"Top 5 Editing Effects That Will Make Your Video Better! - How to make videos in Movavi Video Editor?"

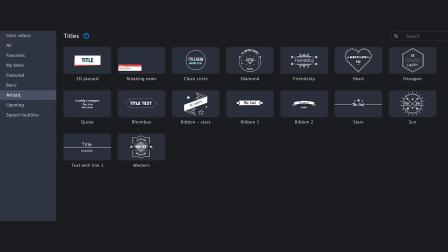(0:00)
Movavi Video Editor is full of different transitions, titles, filters, but today I want to focus on simple effects. I'll show you how to assemble them and, most importantly, how to use them correctly. Because I often notice how one and the same effect is applied incorrectly and it looks, to put it mildly, not good. So today we're going to figure out how it works and I promise it will be really easy. My name is Arthur Weiner, this is the Movavi Vlog, and the first effect is… Actually no, first let's figure out what is the proper way of using such effects in videos in general. I'm talking first of all about enhancing effects that make an already good video even more spectacular, and you should take into account that you will not be able to just put any effect in a bad shot and everything will instantly get beautiful. No. But what is a bad shot? It's a shot with bad lighting, bad composition, no depth, shaky footage, and so on. You have to film a good shot where all these things are in place and you know what the end result should be. Effects or filters are not a magic wand that will make it great right away. You have to figure out what you want to improve. And when you understand that, you can open the effects library and think, yep,
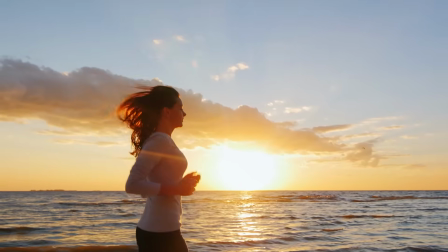(1:09)
I was filming a sea with the shining sun, so I can take an effect with glare and enhance the shot. And if you shot yourself against a dirty wall with bad lighting and you add a lightning effect like I'm flash, well, that won't work and will look bad. So let's get to more specific examples.
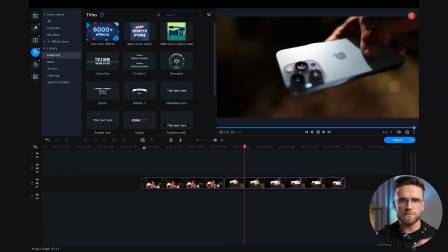(1:27)
I have two shots of my iPhone 13. The first one I'm shooting something and the second one I'm holding it in my hand.
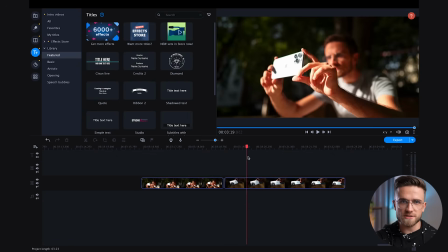(1:34)
Such a nice contrasty shot. And let's say I want to add music to this B-roll and stylize the whole thing to make it look more interesting.
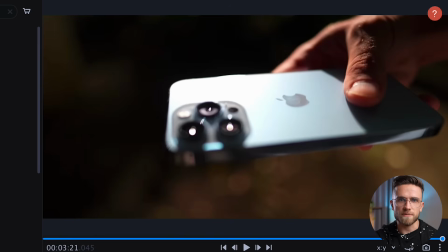(1:43)
So let's think about it. The iPhone is blue.
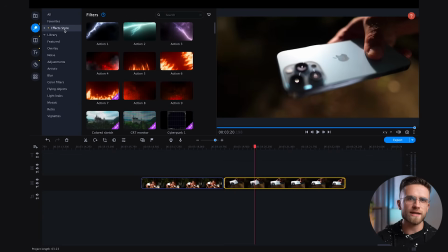(1:45)
It's a gadget, so we can add something that's somehow related to tech, like some digital divisions, glitch effects.
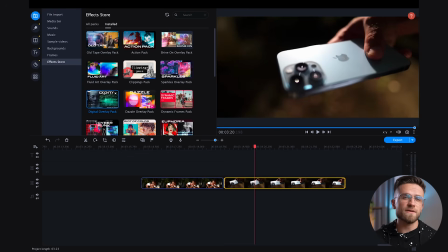(1:52)
So let's go to the filters section and find, let's have this digital 10-1 from the digital overlay pack.
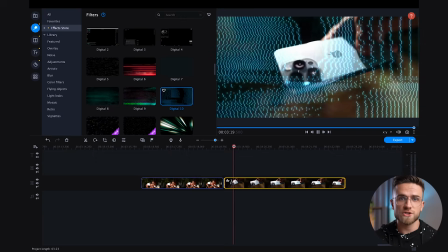(1:59)
To apply the effect, just drag and drop it on the desired shot. And instantly the effect may look worse than it could. Many people get frustrated at this point, delete the effect and look for something else.
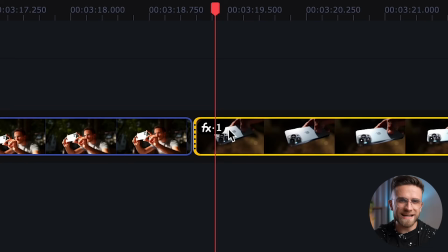(2:10)
Although you need to dig deeper. Click on this little effects icon and the properties of the clip with the applied effects will open.
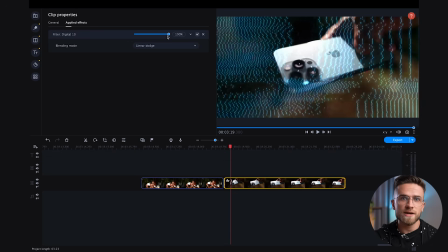(2:17)
We have only one so far. And here, which few people notice, there is an option to change the intensity of the effect and the blending mode.
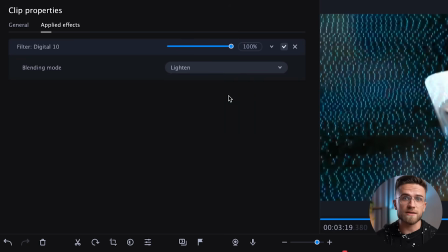(2:25)
Blending mode is a very powerful tool that can greatly affect the way a particular effect looks.
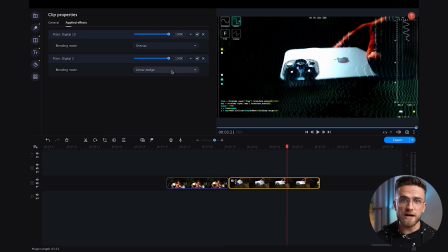(2:31)
For example, if you select lighten or linear dodge, you get a brighter image with the enhanced effect. But if you select overlay, it stylizes the image, hiding the details, and the effect becomes more accentuated. And I personally like that already. To stylize it even more, let's go to the filters again and add this digital tool.
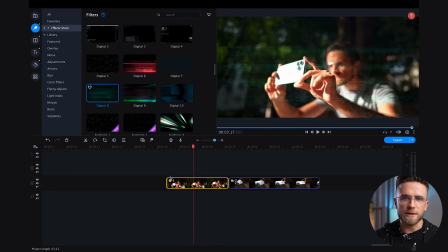(2:50)
I will leave the linear dodge blending mode. And here's the second shot. I'm gonna throw in the digital 8 effect and color dodge blending mode.
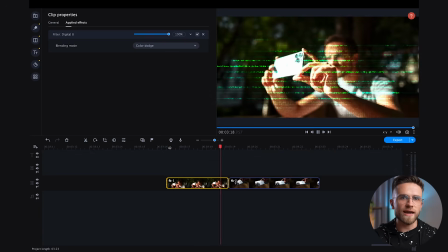(2:58)
In this case, the effect is not striking and adds a slight stylization.
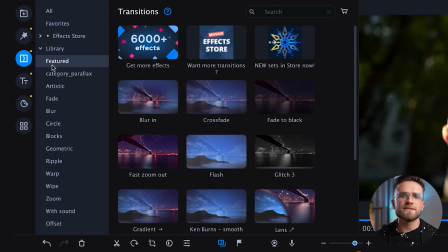(3:03)
And to rock this thing out, you can add a transition between these shots. In the left panel, open the transition section and I will choose this rift.
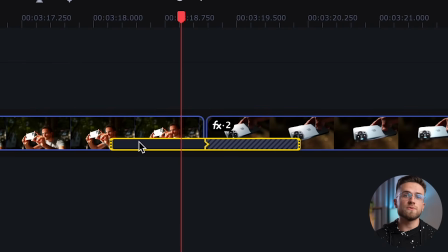(3:12)
On the timeline, change the duration and we get the result.
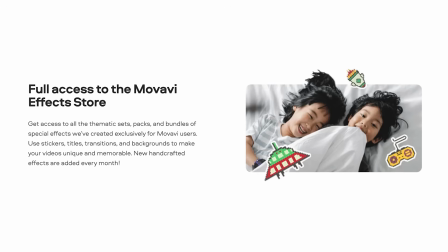(3:21)
And by the way, with Movavi Unlimited, you get 1 year unlimited access to all the sets of the Movavi Effects Store.
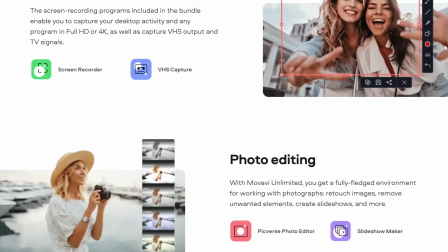(3:28)
This also includes 9 more programs, including, of course, video editing, photo processing, screen recording, and file conversion. Basically, this 1 year plan covers all of a YouTuber's needs.
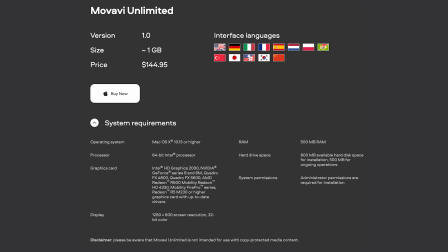(3:39)
And you don't need some expensive computer to run the platform, an average one will be enough. The Movavi Unlimited annual plan is available at 85% discount. And the time is limited, so hurry up and click the link below to take advantage of this offer.
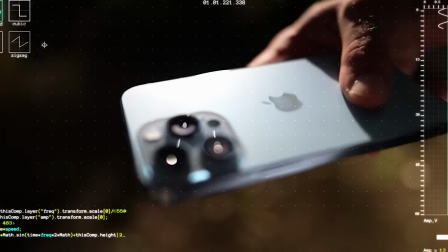(3:54)
So you see, I didn't add effects that conflicted with the theme of my video. If I had added a fire effect here, it would have looked very strange.
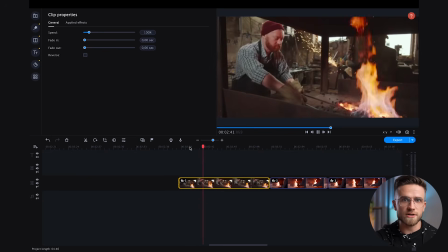(4:02)
And speaking of fire, I have 2 more shots of the blacksmiths doing their thing. And since fire is in the foreground here, I think you could enhance it with Movavi effects.
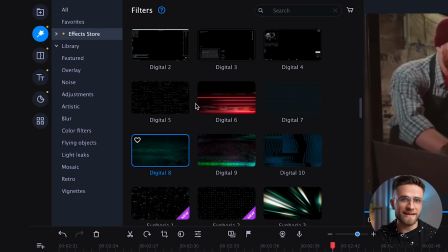(4:13)
Again, enhance, not replace. Going back to the filter section again, and I think Action 4 from the Action Pack would look good here.
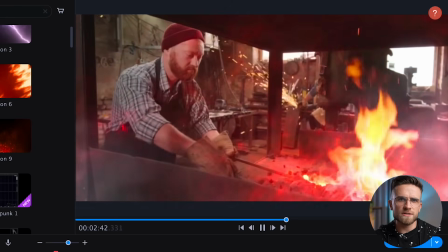(4:22)
With a default blending mode, it obviously doesn't look good, so I'll change it to linear dodge.
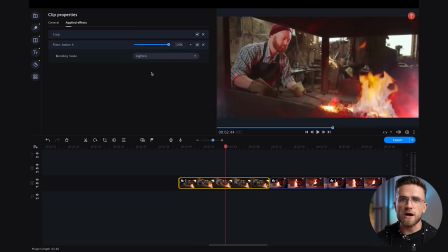(4:27)
Lighten is too light and color, There is something to that. If you are doing a black and white video with accents, it might work, but I'll stick with the linear Dutch.
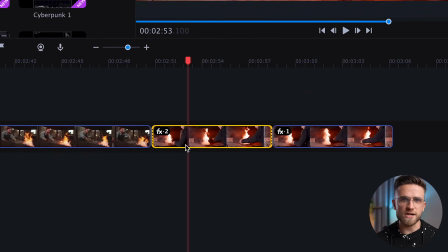(4:38)
You can have a little more fun with the second shot. I'll throw in action 6 and an overlay mode.
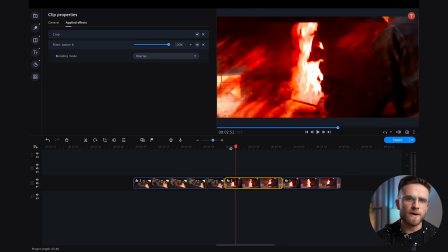(4:44)
Very contrasty and aggressive might work well with something stylized.
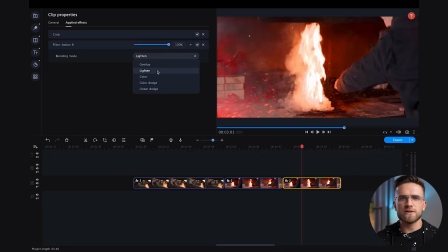(4:49)
And if you want something more organic, you can take this action 8. It will add a light atmosphere, and the mode lighten works quite well.
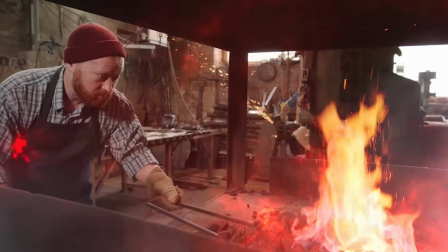(4:57)
Similar can be done, for example, with lightning. So, you've gotten a few thunderstorm shots where you can see the lightning, but it didn't come out as spectacular as you would like.
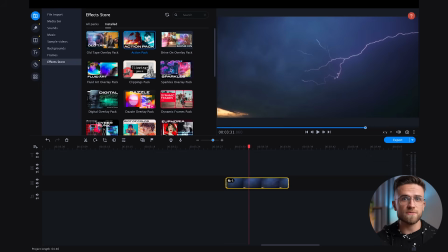(5:10)
In the section with filters, we have a choice of 3 effects from the same action pack.
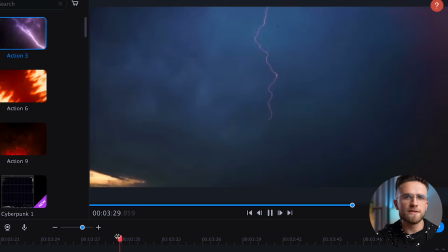(5:15)
My lightning in the shot is purple, so I'll take this one, action 3. And the most realistic look here would be the last blending mode, linear Dutch. And now it definitely looks more impressive than before. If something glitters in the video, I would also enhance it with effects.
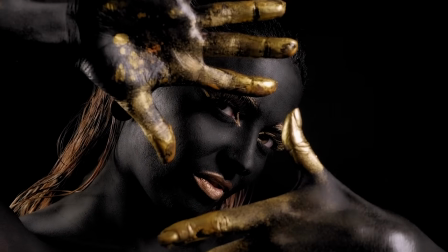(5:29)
For example, here's a shot of a girl with unusual makeup.
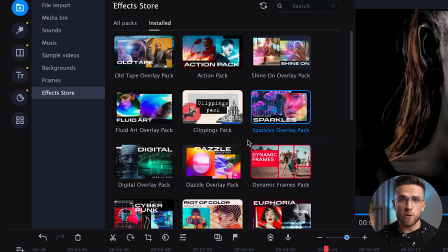(5:33)
Everything is gold, and we have an awesome sparkles overlay pack that has some of these sparkles in it.
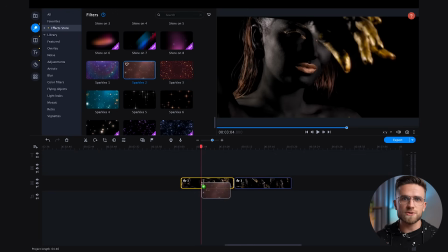(5:39)
I like this one, sparkles too, and let's choose a blending mode, color Dutch.
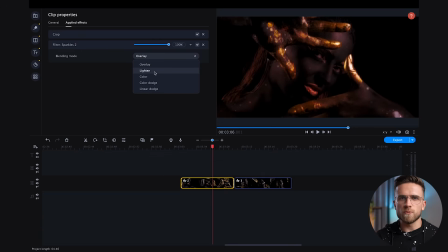(5:44)
The others look too washed out, but we need something more organic. I would also try the overlay mode. It's a bit washed down, but why not? It's an interesting look too. Here's another thing.
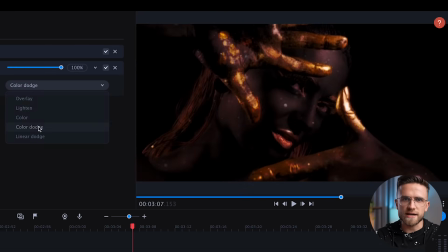(5:55)
All these styles and filters are quite subjective. What I like, you may not like, and that's normal. Everyone has its own style and vision. So just because I'm doing this doesn't mean you have to repeat exactly what I'm doing.
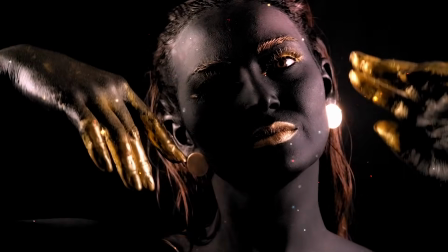(6:08)
Download a few sets and see what you like best. Anyway, right now I have a color Dutch here and I like it.
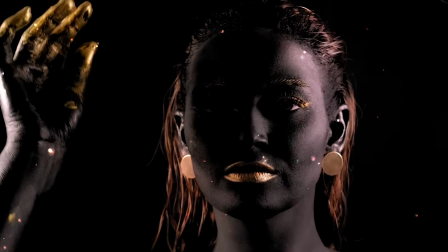(6:14)
The glitter appears where there is some color and in the dark it disappears.
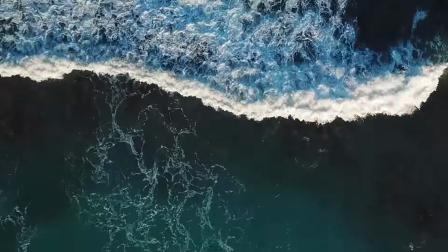(6:19)
Cool. And I have another shot of waves. According we'll look for something similar to waves.
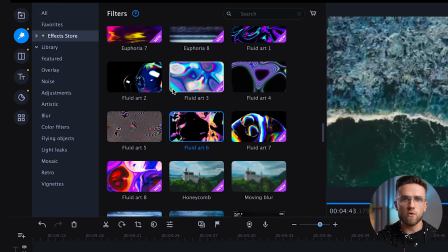(6:24)
There is a cool set, it's called the Fluid Art Overlay Pack, that is all sorts of overlays with liquids.
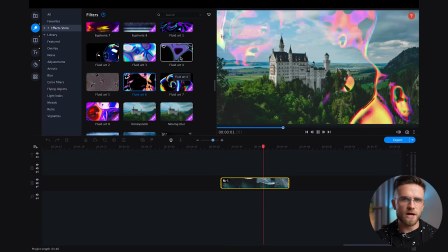(6:32)
They are quite stylized, but now I want something softer. I think this Fluid Art 4 would look good.
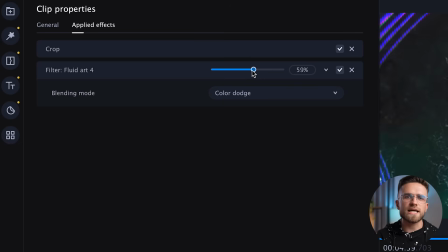(6:38)
The blending mode is definitely linear Dutch, and let's drop the opacity down to like 40%,
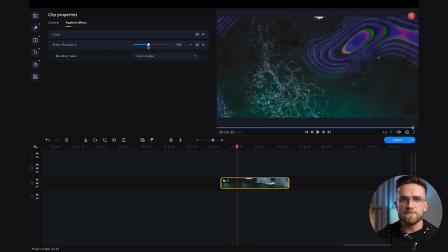(6:44)
and we got these interesting patterns on top of the waves.
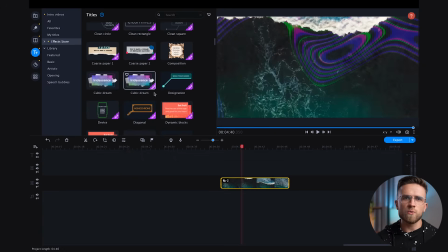(6:47)
As an option, this can be used as separating titles in a video, that is, we throw in some of the title templates and write something related to the sea. Maybe you are creating some video about the most beautiful coast in the world. So it's pretty simple.
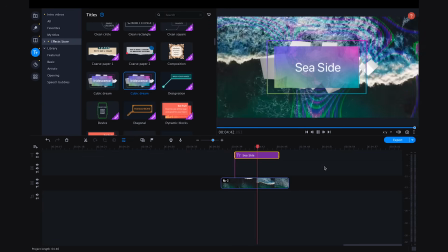(7:01)
Movavi has a very large selection of all sorts of overlays, transitions, filters,
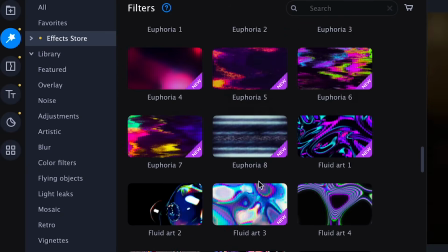(7:06)
also lots for color grading, titles and stickers in Movavi Unlimited.
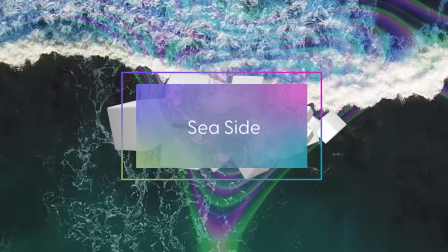(7:11)
You can use them to highlight your main thoughts and important points, as well as give out additional information.
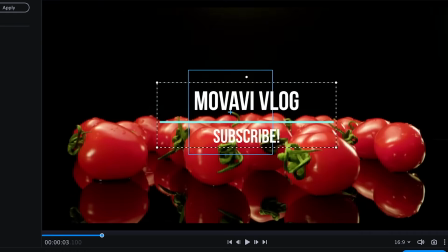(7:17)
And the tracking feature lets you attach titles and stickers to a moving object.
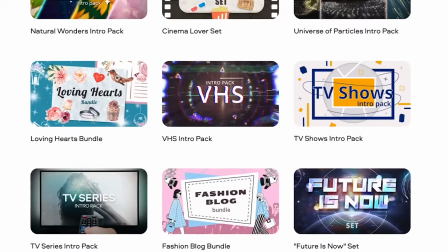(7:22)
And also custom templates. This is a real project in the project.
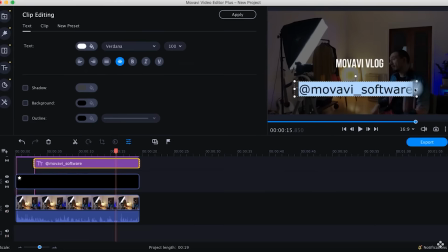(7:25)
With it, you can make unique intros and outros for your YouTube videos and use it to create custom titles,
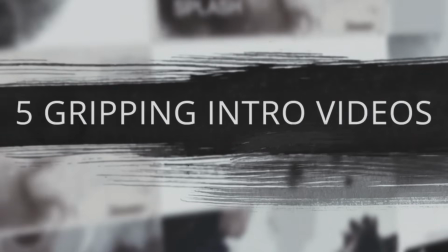(7:32)
stickers, animated logos, and other visual elements from scratch. The key is to approach the process with creativity and don't mold things to each other that don't mold. If you have something calm in the shot, don't mix it up with harsh textures and explosions, for example. The effects should complement and enhance your shot. And if you want to learn even more about video editing, click here and here where I talk about editing in Movavi in more detail. Thanks for watching this video to the end and see you in the next one.